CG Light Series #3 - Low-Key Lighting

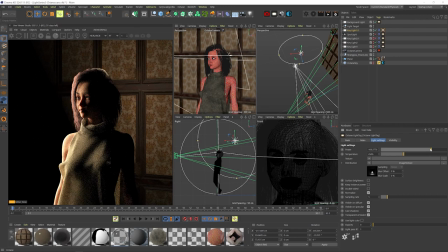[8:17]
And let's make it real big. Make it invisible. Now we get a much softer light, which also looks really cool. Play with it a little, maybe bring down the exposure a bit because it seems a bit burnt.
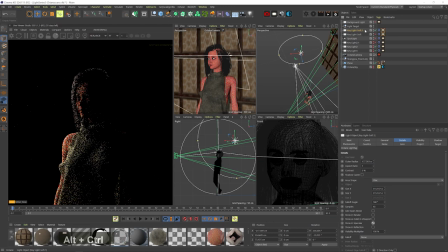[8:34]
Okay, let's go for a backlight and really get that silhouette look. So dramatic. Let's make it double-sided so it simultaneously lights the back wall too. And it doesn't seem to light it.
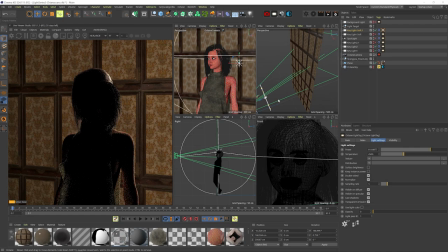[8:46]
What if we bring it closer? Still no. Maybe because the IES light is on. And yep, now it lights both sides.
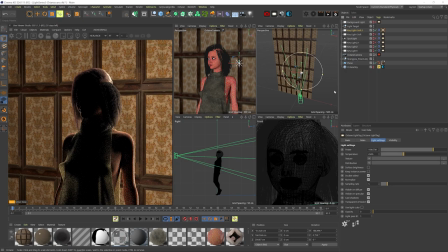[8:53]
So I'll just play with the power and position to get the right contrast. With this one, I might as well make the back wall much more lit so the black silhouette really pops out.
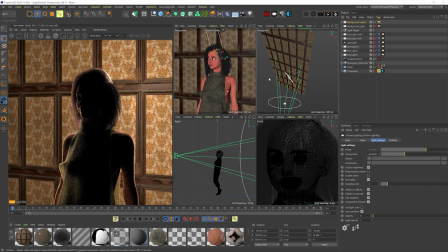[9:03]
I'm always thinking about contrast. Yeah, it looks better. Yeah, it looks best when her right side is more lit up. You get that eye barely glinting through all that shadow.
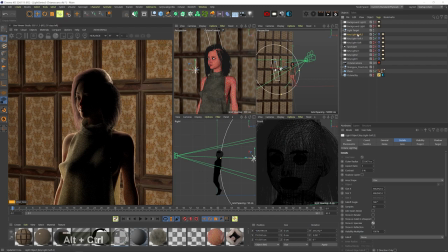[9:18]
Okay, let's keep experimenting. I'll duplicate this light, make it a rectangle, and in the light tag, I'll add an octane checker texture to the distribution.
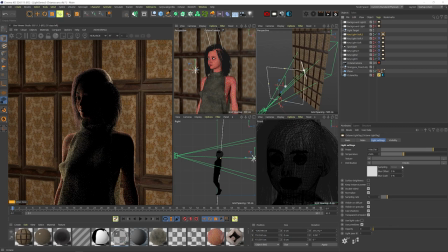[9:28]
Let's add a projection node, set it to XYZ to UVW, scale down the X, and actually let's make the light visible so we can see how the texture is looking.
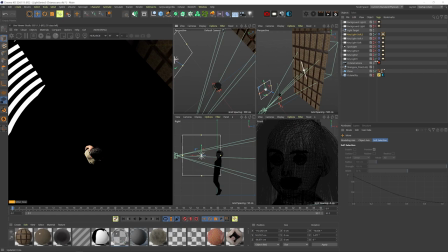[9:39]
So actually, let's scale the Y down and scale the rest up so we get these horizontal stripes.
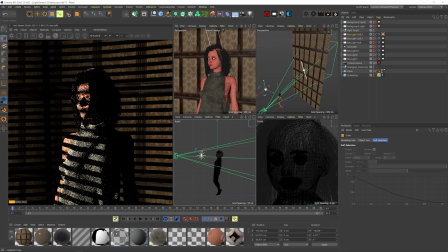[9:46]
Okay, we can't see the texture at all, and that's because we need to scale down the light way, way, way down. And only at the smallest scale, you can start to see the texture getting sharper and sharper. Let's bring down the power.
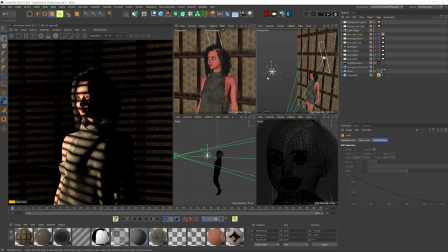[9:59]
Yeah, that's pretty cool. And yeah, we can just play with the scale, the power, the position to get the look we want. I can also go to the projection map and play with the settings of the texture itself. I want to move it just so our eyes are kind of peeking through the blinds.
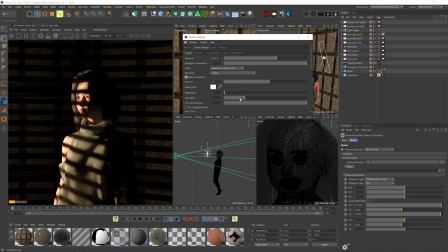[10:18]
Yeah, that's not bad. Maybe if we reduce the saturation of the overall image all the way down.
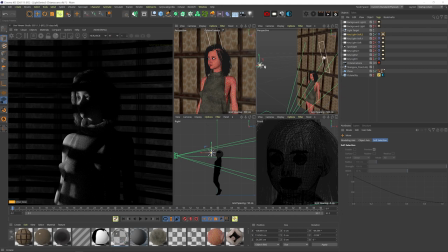[10:24]
And yeah, it's not the worst I've seen.
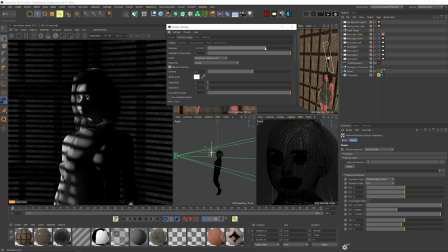[10:31]
I'm not crazy about the stripes on the back wall, so what we can do is duplicate the plane,
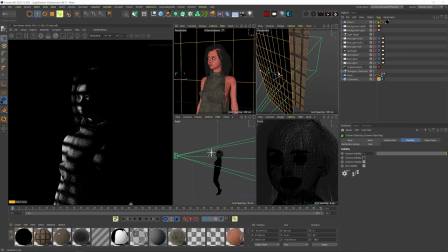[10:38]
make it fully black, then add an octane tag to it and hide it from the camera. Now it blocks the light from hitting the back wall and we can still see the back wall.
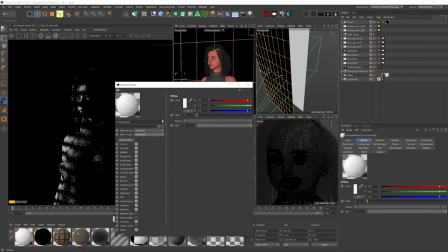[10:49]
I mean, we can't see it now because no light is hitting it, but I also want to give it a more contemporary kind of plaster wall texture to fit the new look.
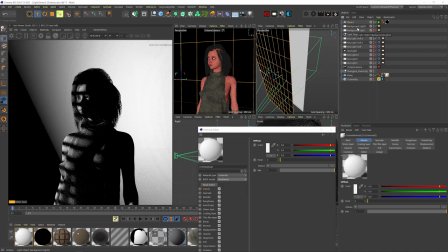[10:57]
I'll add a universal material and let's actually turn on the background light so we can see what we're doing.
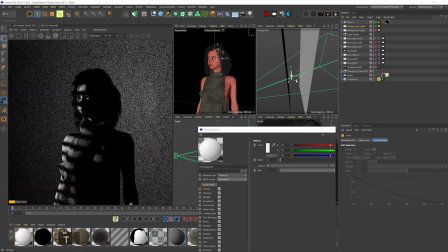[11:02]
Make it a disc shape and scale it down.
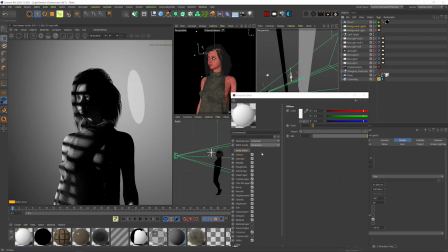[11:05]
We get these artifacts because the ray epsilon is all the way down, but we can just bring that wall closer to fix that.
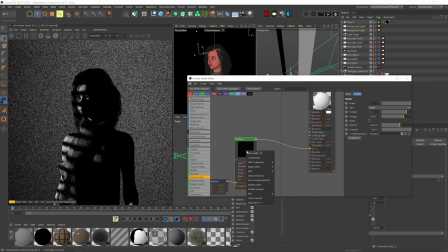[11:13]
Okay, I'm fast forwarding through all this because this is not about making a procedural plaster material.
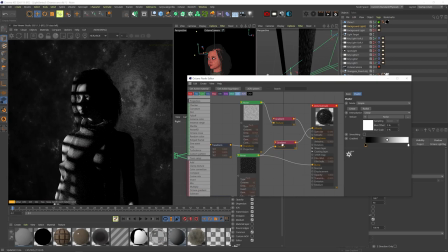[11:18]
We'll be making these in their own dedicated tutorials very soon. And there you go.
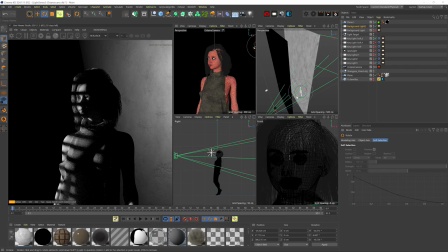[11:24]
Maybe bring the light more to the right. Can probably make the wall slightly darker.
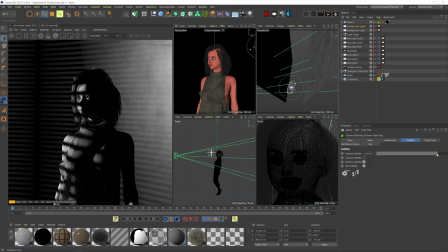[11:30]
And I can also go to the plane that blocks it from getting the stripe light and make it only like halfway invisible. So we still get a little bit of that light on it. But nah, I still don't like it.
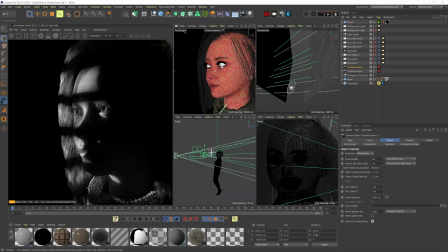[11:41]
All right, let's duplicate the camera and use this one to zoom in. Man, this crop is so much better.
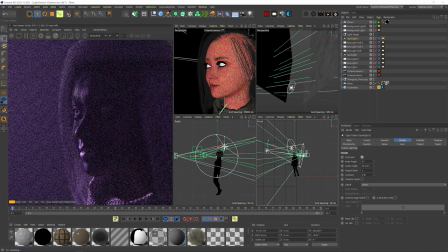[11:48]
This is sick. So I had two more setups I tested on camera, but after watching them, I felt like they're just dragging the video a bit too much.
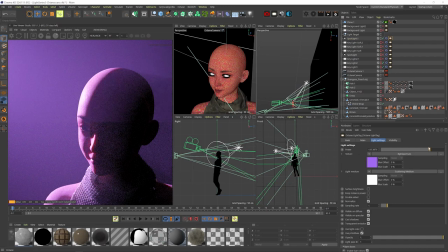[11:58]
And they're also stepping into the world of expressive lighting, which is a subject I want to dedicate a whole video for.
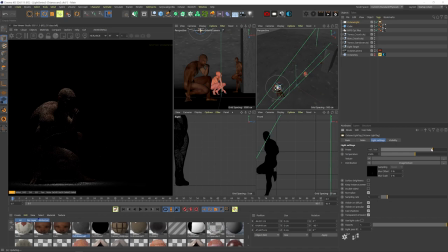[12:04]
So I'll just super fast forward through all these and we'll get into expressive style in the next video.
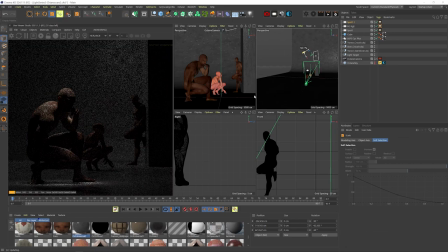[12:12]
I'll have the non-extremely sped up version available for my patrons though, because I might as well.